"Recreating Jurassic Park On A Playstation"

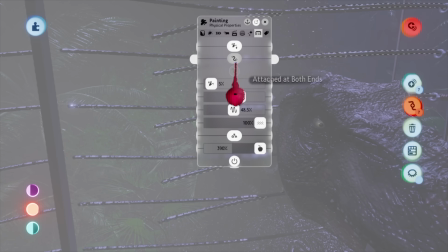It took some time before I was able to figure out a way for the wires to snap in a convincing way.
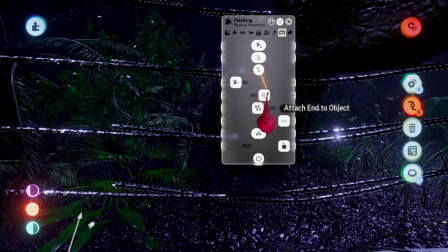In the end, I just copied the wires to the other side of the fence and made them invisible. Once the T-Rex bit down, I would make them visible again and then animate them individually.
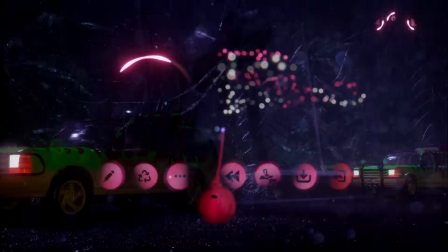Getting the wires to snap realistically out of the Rex's mouth was also difficult, but I think I was able to get the effect I was looking for.
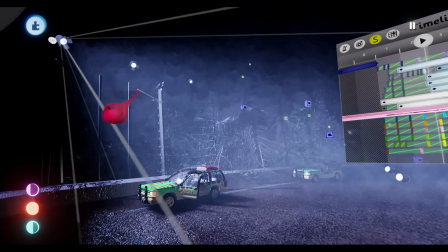Next, I added the lightning effect. This was definitely the most straightforward part of the animation.
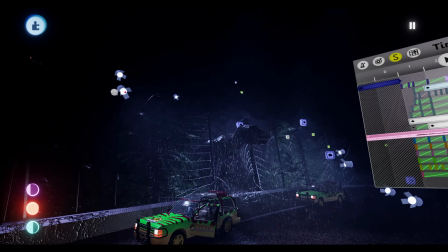I just took a spotlight and made it turn on and off to match the film. After that, I went and added some rain effects to the Ford Explorers.
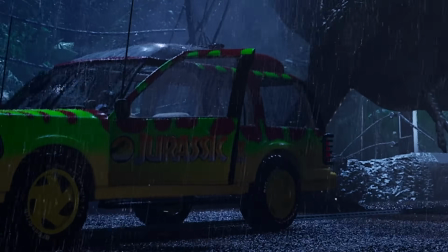Again, I mainly just used paint to get this result. Next, I added some splash effects for when the Tyrannosaur takes a step.
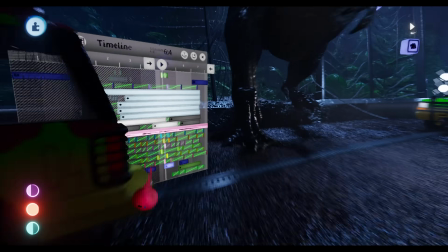I wasn't 100% happy with how this turned out compared to the rest of the animation, but I couldn't figure out a better way to do it at the time.
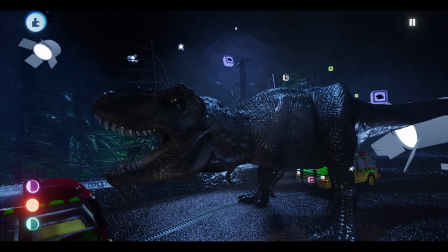Everything in Dreams is rendered in real time, so I was able to play around by adding a playable character to the scene.
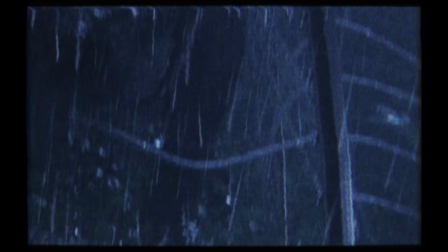I decided to try out my vintage camera puppet and see how things looked.
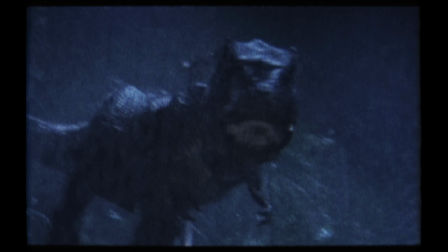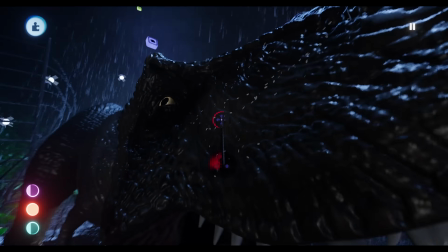After messing around with that, I added some small white dots along a few parts of the T-Rex to fake specular highlights.
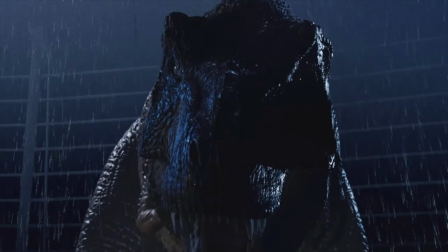I used this same technique when I remade the T-Rex roar.
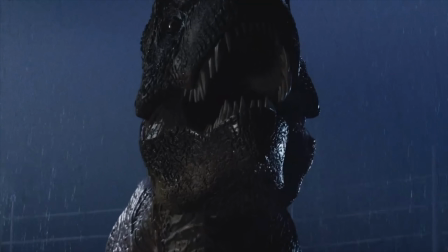Most of these effects are barely visible in the finished product, but again, I wanted to match the film as close as I could.
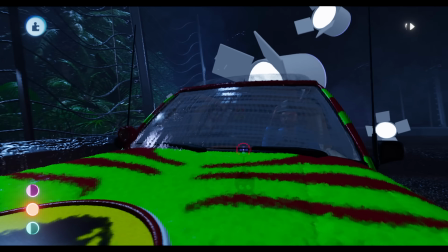Next, I added some subtle animations to the low detail characters in the vehicles, and with that, the animation was finalized. All that was left to do was hit play. But there was an issue. See these little artifacts around the Tyrannosaur's neck?
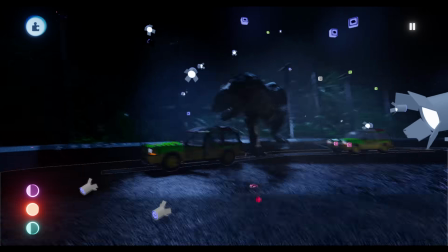Yeah, I had it until that moment. Luckily, I was able to figure it out right away.
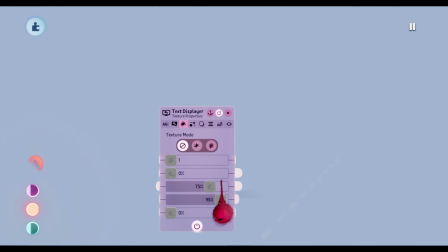I just took a text gadget, made the background super low opacity, and placed it in front of the camera.
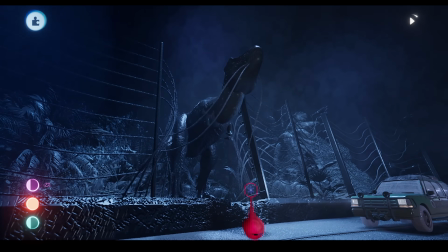And just like that, it was fixed. I didn't know why, but text gadgets have some weird properties to them, so I didn't question it.
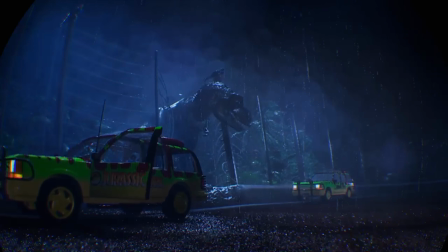And I almost forgot to mention, in Dreams you can play and create all of your scenes in VR, and it's absolutely terrifying.
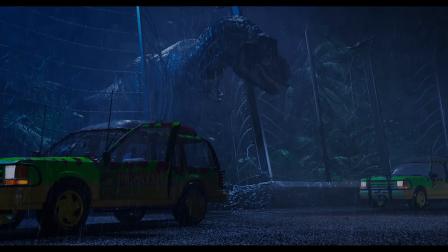The only thing I didn't post was darken the scene a bit and lower the frame rate. Everything else was done in Dreams.
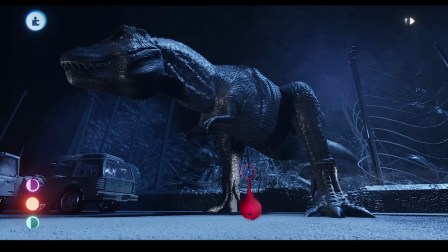Here's one last look at the final shot.
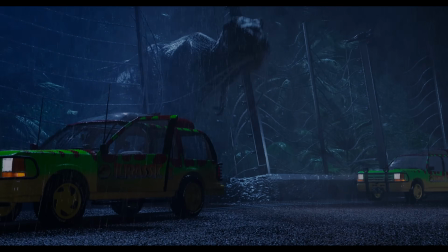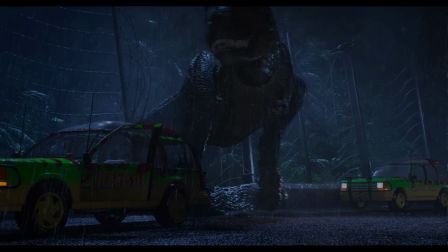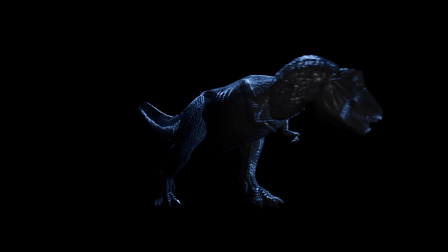This was definitely one of my favorite recreations I've done yet, and probably the most challenging.
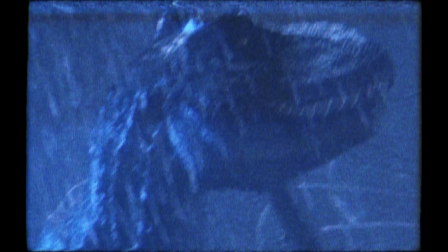But it was fun. I've never done a video like this before, but if you like it and want to see more, let me know in the comments and I will certainly make more of this.
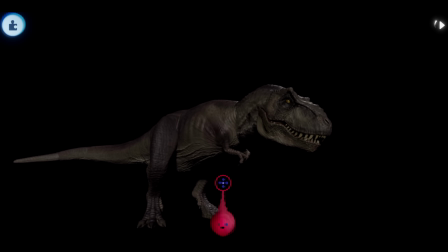And if you're curious about how I got these assets, me and a few of my friends have been hard at work for the past 2 years creating a Jurassic Park fan game called Jurassic Park Operations.
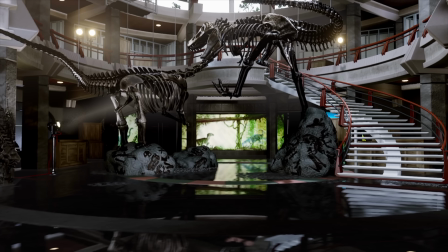A trailer will be releasing to this channel soon, so look forward to that.
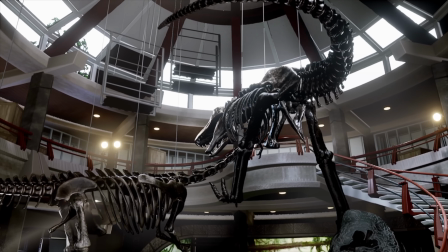Before I go, I want to show you some never-before-seen footage of the first 2 minutes of gameplay from Jurassic Park Operations.
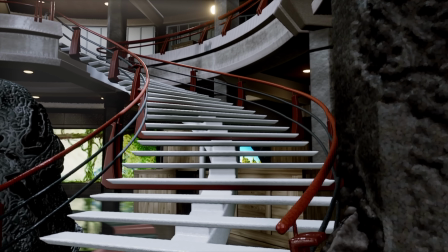This has been Krenautican, and I'll see you next time.